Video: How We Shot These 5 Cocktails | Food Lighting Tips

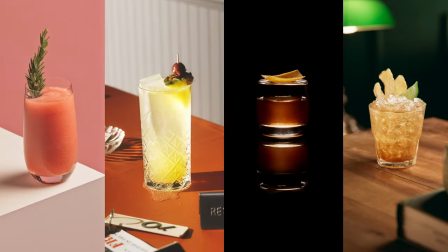(0:02)
Let's shoot some cocktails. I love shooting food. With the right choices you can take something from looking relatively average to absolutely mouth-watering. And there are a bunch of skills and techniques you use that can apply to a whole range of subjects. Lighting and production design allow you to convey a mood a decade and build a whole world around a subject. So today we're going to shoot five cocktails in completely different styles. Ones that may be perfect for your next client or project. Let's get into it.
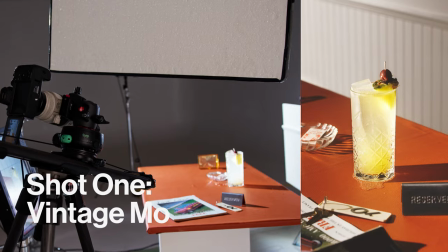(0:30)
So for our first shot we're going to be doing a very 60s shady motel inspired look,
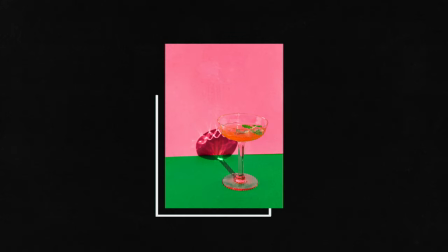(0:36)
something that's very popular now for like bistros, small bars and even some food magazines.
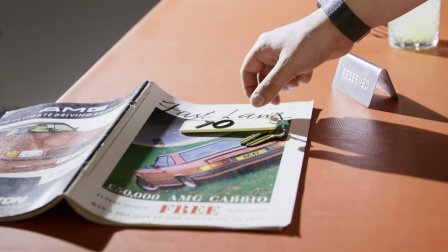(0:41)
For this we're going to be focusing on production design and lighting that really invoke a nostalgic vibe. We've got a whole lot of props from our local prop house and we're complimenting this with a Lockwood style background. For the table we've gone for an orange pleather to give it a very sort of like color contrasty pop. it should look really good with the drink.
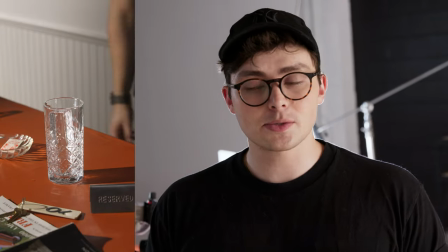(1:01)
Now for that classic single shadow coming from the glass, we want to make sure that only one light is hitting the table.
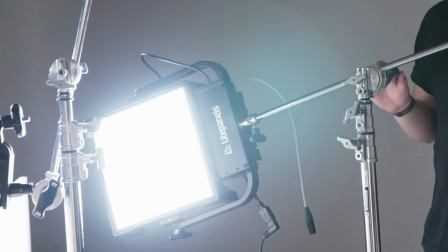(1:06)
You want to be careful with the positioning of your lights and if need be, cut any spill with scrims.
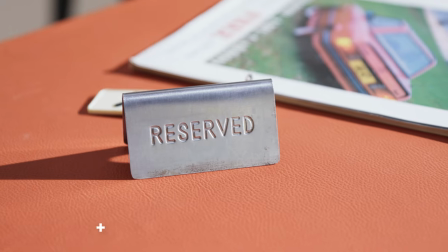(1:11)
Now we're going to be going with fresnels because they give us this focus beam of light which allows us to get these very directional sharp shadows.
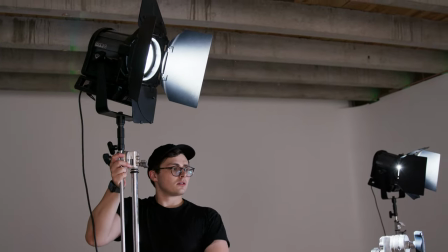(1:17)
We're going to be using a few to light this scene, so it's important that we can shape the light. Having barn doors is going to make that way easier.
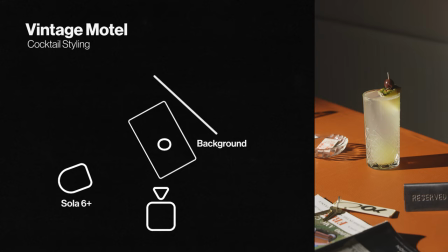(1:23)
Building up the lighting, we'll start with our directional fresnel from the left. This is doing the heavy lifting, and each of our additional lights are going to support it. To get that long, crisp shadow, we need the light high and moderately far away from the glass.
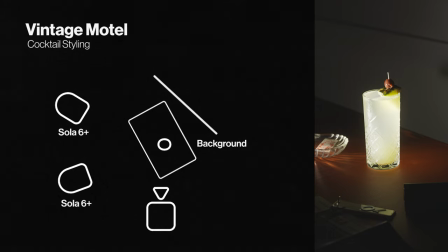(1:35)
Next, we'll add another Fresnel from the left, shining directly through the drink to give it a warm glow. This works well as the drink has a cloudy consistency.
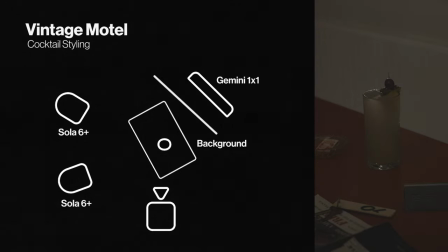(1:42)
To top it off, we'll add a rim light that just catches the top of the ice, giving it a little bit of a sparkle.
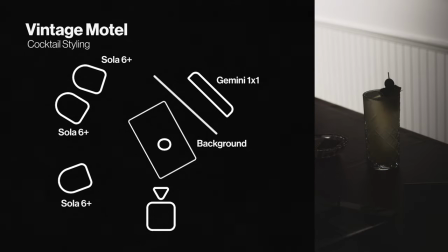(1:47)
Finally, a third Fresnel in the background will light up our panelled wall, allowing us to control the brightness independently and give us a subtle radial gradient. With everything sorted, we should be good to film this shot. For number two, we're going to be shooting in the style of a contemporary food magazine. Think Bon Appetit or New York Times.
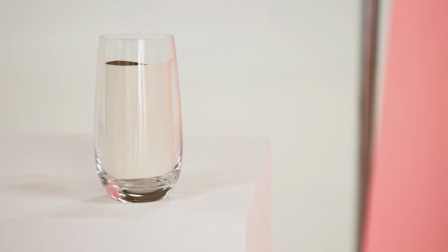(2:07)
To achieve this, we're going to be using large matte geometric objects, something like a plinth and some background paper, and simple soft light that gives a nice diffusion over the subject in the background. We want to make sure we're managing reflections on the product itself, but also lighting up the background paper nice and evenly.
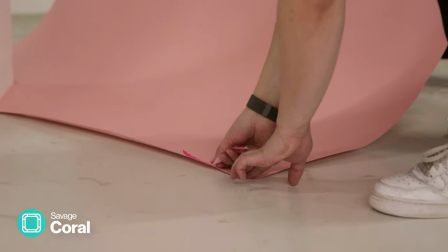(2:22)
For this, we're going to be using a roll of Savage background paper in the color Coral. We're going to do an initial dry run using a glass just with a piece of paper in it.
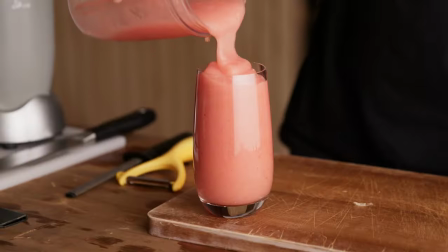(2:31)
This is going to mean that our drink is looking its best for the actual shot because it's going to melt in about five minutes down here. When we're using background paper in this style, what we're going for is a nice even gradient across the whole background. To do this, we're going to make use of inverse square law. Basically, the further away a light is from a subject, the more gradual the fall off is going to be. Science and stuff. So in a practical sense, we need to achieve distance, moving the light further back and up, which is going to create that even light. The final thing for us to consider is depth of field.
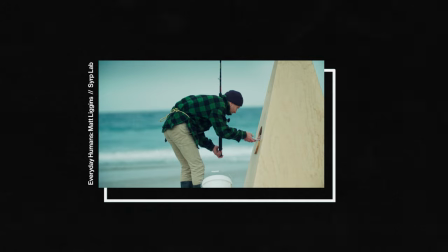(3:01)
When you're doing portrait photo or video outdoors, you're wanting to use depth of field to create as much separation of the subject in the background. But when we're working in macro and in product photography, especially in this style, we want to keep everything in focus and quite sharp. We're going to bring our f-stop to about 13, mostly because that's how bright our lights are, and that's really our only limitation here.
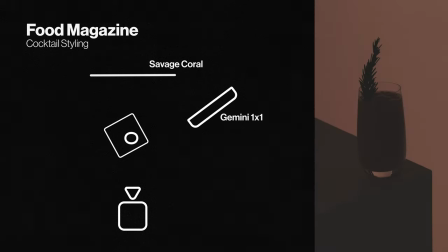(3:20)
To keep this simple, we're only using two lights on this shot. A Gemini 1x1 lights up our background from above, giving us an even fall-off.
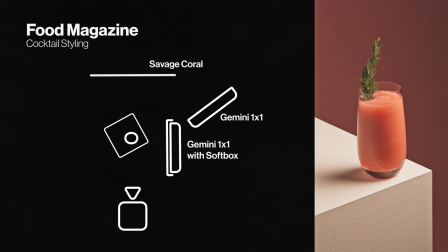(3:27)
And on the Plinth and Drink, we have another 1x1 with a softbox, creating soft shadows and highlights from the side.
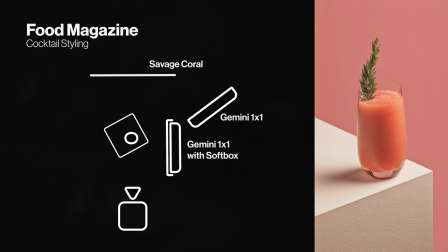(3:33)
While we're going to be keeping a lower contrast ratio for this image as a whole, we don't want to entirely wash it out by lighting it from the front.
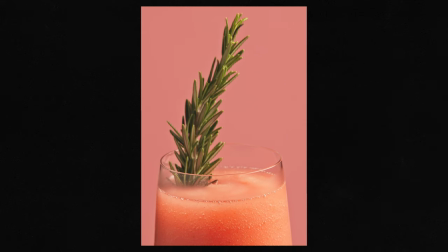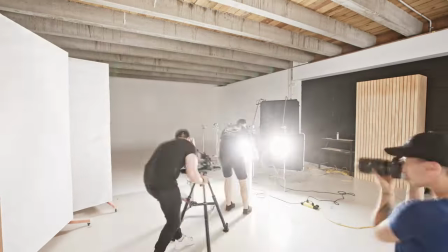(3:47)
Next up, we're going to be doing a shot that is heavily inspired by sci-fi lighting.
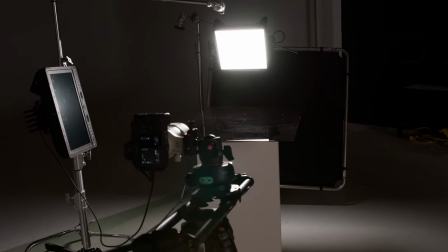(3:51)
So the key elements of this are going to be a black background, some nice backlighting, and a reflection of the product directly under.
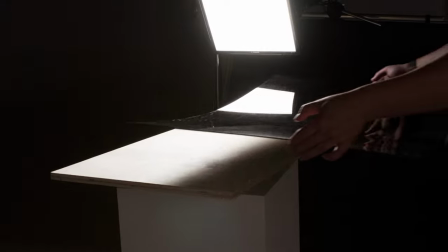(3:57)
Production design is really important for how we achieve this look. So under the product itself we're going to be using a black sheet of perspex.
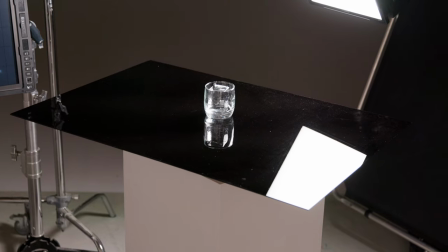(4:04)
It's important that it's new and covered with a protective film when you buy it because you need to make sure it has no scratches and not too much dust if you can avoid it. In addition to this we're going to be using specialty clear ice. So basically freezing it from the bottom pushes out any of the air and impurities giving you this really nice clear surface to look through. We got ours from the Bar Society but you can get it from a local specialist supplier in a lot of areas of the world. Often in food hack videos you see them using acrylic or plastic ice which I don't love.
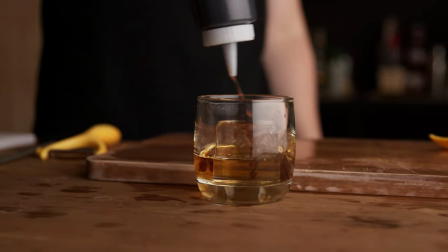(4:31)
It tends to look too perfect and a bit fake for me and detracts from the overall image. Transparent and semi-transparent objects work really well with a bit of backlighting and that's gonna be perfect for this cocktail.
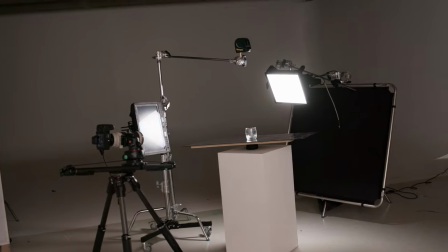(4:42)
We're gonna go for a single source that's placed above and behind the subject. This is gonna stream through, give a nice glow to the subject and highlight some of the edges of the glass. When backlighting you can often have problems with lens flares because the light is facing directly towards your camera.
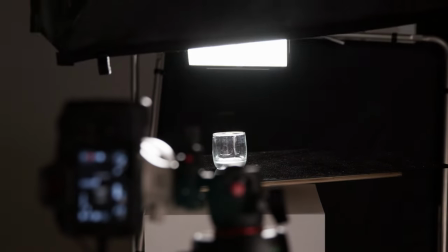(4:55)
To combat this you're going to want to cut the light using something like a scrim, a floppy or a matte box on your camera itself.
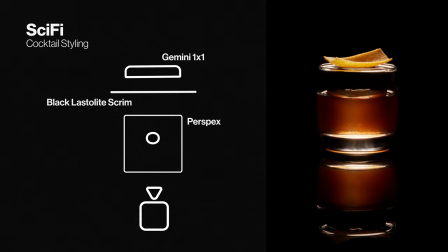(5:01)
Lighting for this is simple with a single LED panel above and behind the subject. With the placement you want to illuminate the glass but avoid seeing the reflection of the light in the perspex. Now that we've got our wide we're going to get our rotating close-up. To do this we're going to be using a Genie Mini 2 and a product turntable. You could also use a lazy susan but this gives us a bit more control. So when you're doing a rotation shot like this you want to make sure everything is centered up and this will stop that kind of like Left to
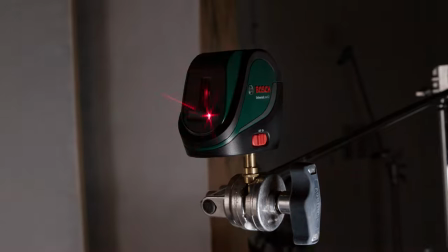(5:25)
right movement as it rotates around we're gonna be using a laser level to make sure all the centers of the objects are aligned
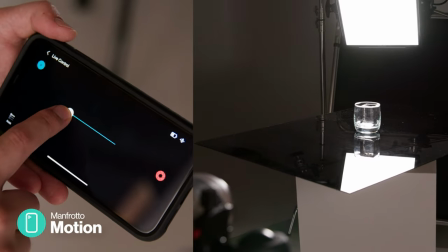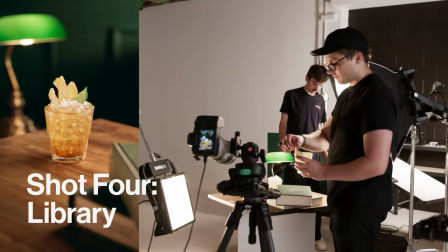(5:37)
For our fourth shot we're gonna be doing a afternoon library type scene to create this look we're gonna be keeping three things in mind Soft motivated light complimentary production design and depth of field.
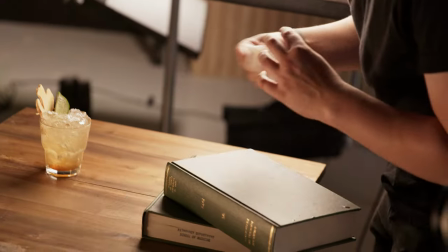(5:47)
So in designing this set We made sure our colors weren't clashing sticking to some very warm earthy greens and browns Although we don't have many practical books green and brown are often found in old libraries so we can use those colors to really invoke those feelings.
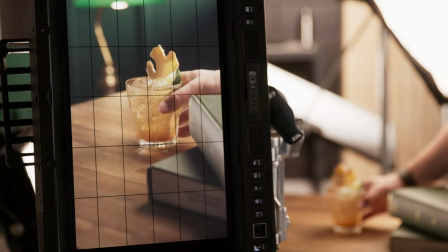(5:59)
To create some texture and make this feel like a real space,
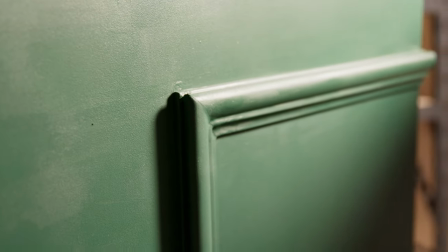(6:02)
we've used a dark wood bench top as our surface and then we've used crown molding on a piece of MDF that's painted green to act as our back wall.
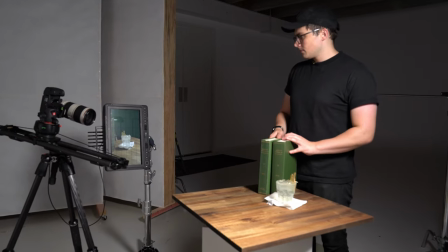(6:09)
These are going to feel a bit more real than just flat surfaces. When it comes to lighting the scene, we want to make it feel like it's in a big room near a large window or something like that. So we're going to create some soft diffused light as our fill. We're going to continue this feeling when we come to light the background using a piece of polyboard to cut the light.
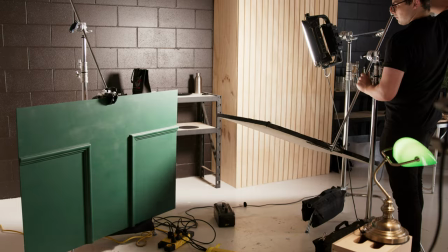(6:25)
It's going to cast a shadow, kind of like the light is coming in through a window and hitting a windowsill. Finally, we're going to be making sure we have some depth of field in this scene. It's going to make it feel like it's a bit more editorial, like it's a real space and that we're not shooting it in the studio.
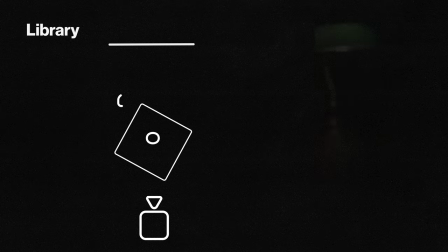(6:39)
For this shot, we're building light around the practical in the scene.
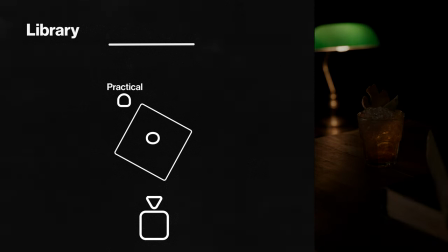(6:43)
As not to create a hotspot on the lampshade, we dimmed the light and added an LED panel facing the glass to act as the rim light.
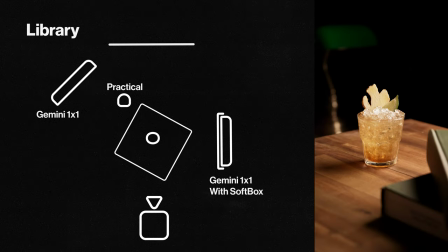(6:49)
For our key, we added a panel to the right with a softbox, giving us our main source, and then complemented this with the background light that's cut with a piece of polyboard for the shadow.
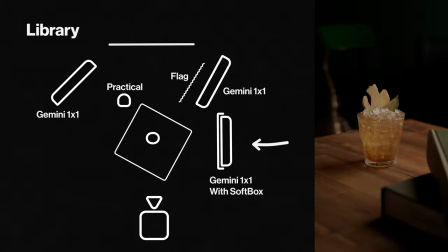(6:58)
When doing this, you want to make sure your lighting is consistent in direction. This is going to make it look like the main light is coming from that single source.
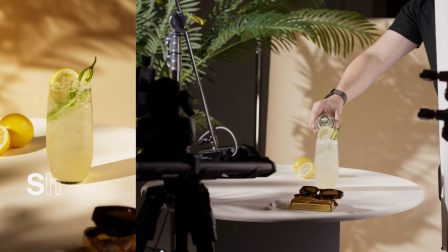(7:09)
For shot number five, we're going to be doing something very sunny and outdoorsy, something you do for a summery ad or post.
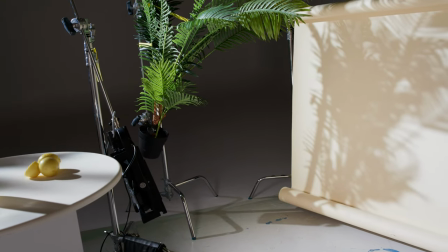(7:15)
The key part of this is going to be creating some leaf shadows, giving the illusion that we're in a very sunny, plant-filled environment. To get these lush shadows we're going to be using plastic plants. We want these shadows to be relatively crisp so once again we're going to be going for a focus directional light. We want to make sure the distance between the plant and the light is greater than the distance between the plant and the subject.
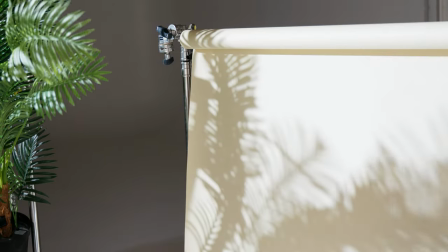(7:34)
Moving the plant within this range is going to mean we can dial it in and get the look we want. For this we're just using an Avenger pelican clamp and a c-stand. In addition to these shadows we want to create the ambient light that you would find outside from the sun bouncing around a whole lot of objects that gives it sort of a warm ambience to the scene.
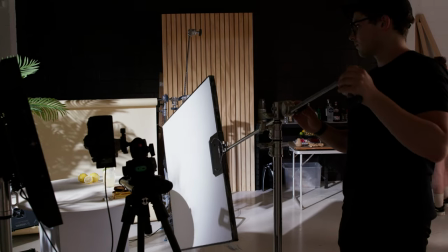(7:51)
To do this we're gonna be using a large poly bounce on the right side of the object opposite from where our main light source is coming in. This will just bounce some light back in and fill in a bit of the shadows. Where we can't use a bounce on the background we're gonna use an additional LED panel to shine a bit of light in there and soften out those shadows.
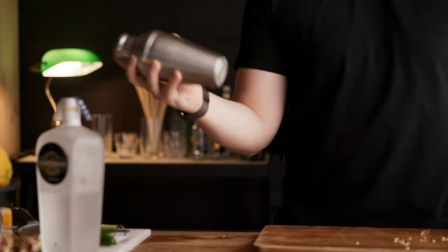(8:08)
Looking at this shot it's feeling a bit static so what we're gonna do is right before we shoot we're gonna remake it with some fresh ice so we get as crispy as possible, those nice sharp edges, and top it up with a bit of soda water so we get a little bit of energy and a little bit of movement in the bubbles.